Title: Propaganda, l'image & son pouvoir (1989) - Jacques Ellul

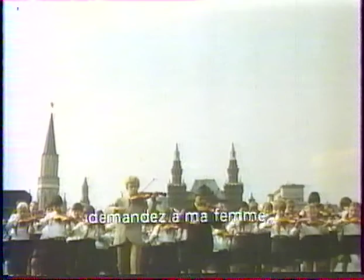Спросите вы у матерей, спросите у жены моей,
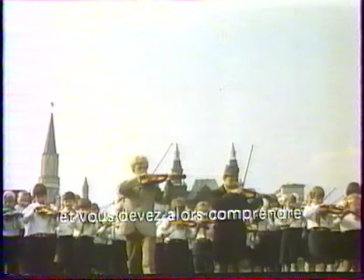и вы тогда понять должны, хотят ли русские войны.
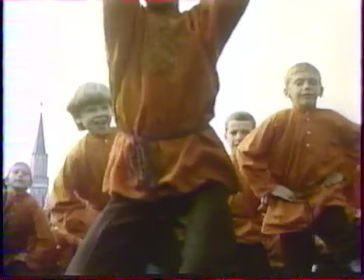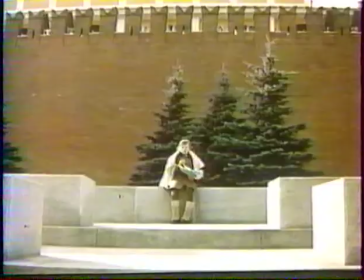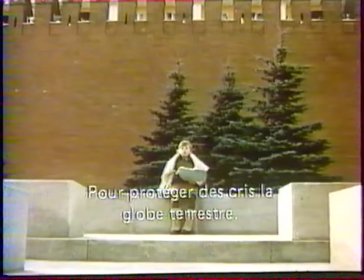Мы будем молча говорить. Глаза в глаза, чтоб сохранить больной от вопли шар земной.
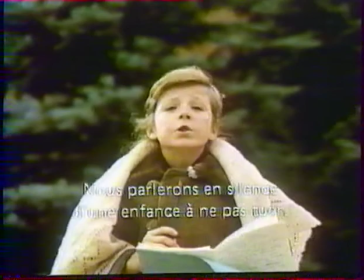Пусть он зашелестит травой, и ветер закружит листвой над раненой моей землей.
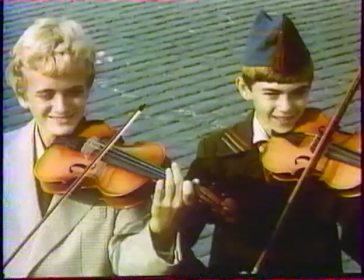Мы будем молча говорить о том, как детство не
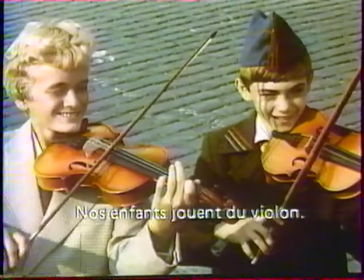убить. Наши дети играют на скрипках.
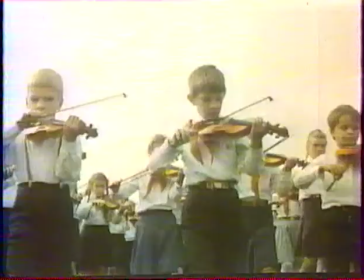И может быть, ту же самую мелодию.
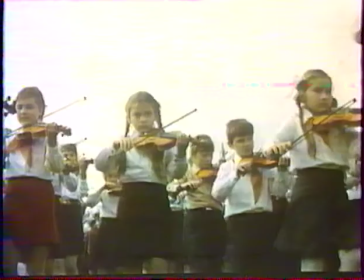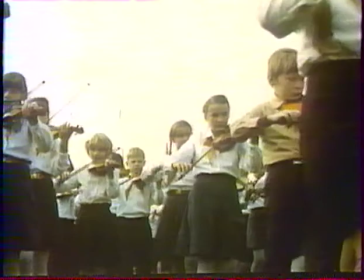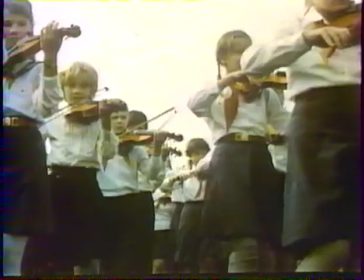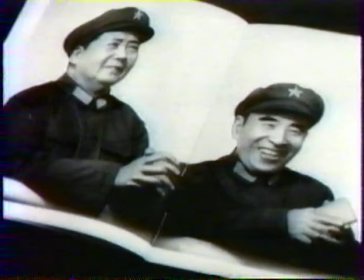Mais au cinéma, une technique peut toujours exprimer une idée ou son contraire.
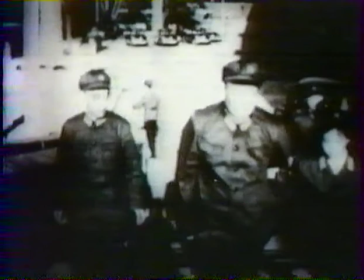Ici, par exemple, le russe Medvekine se sert du ralenti à des fins de sarcasme anti-maoïste.
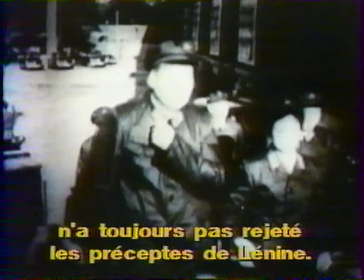Основоположник маоизма все еще не отверг учение Ленина.
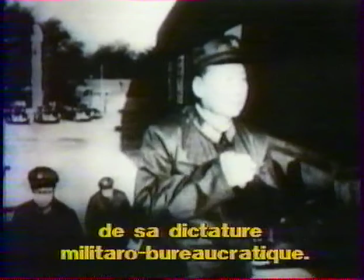Обманывая китайский народ, он старательно прикрывает им антиленинскую сущность своей военно-бюрократической диктатуры.
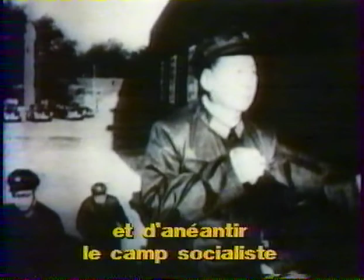Любыми средствами пытается он расчленить и разгромить лагерь стран социализма, ведущих упорную битву с империализмом.
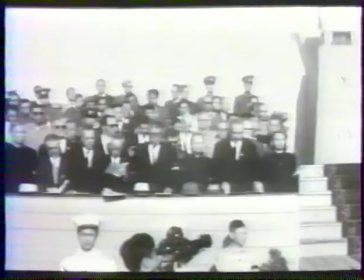En revanche, le Cubain Santiago Alvarez, en 1968,
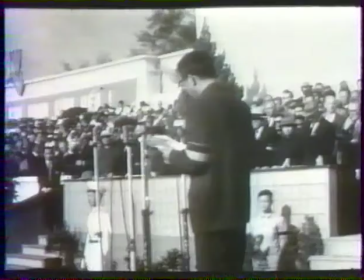en ralentissant les images des obsèques d'Ho Chi Minh, extrait du procédé toute sa charge émotionnelle.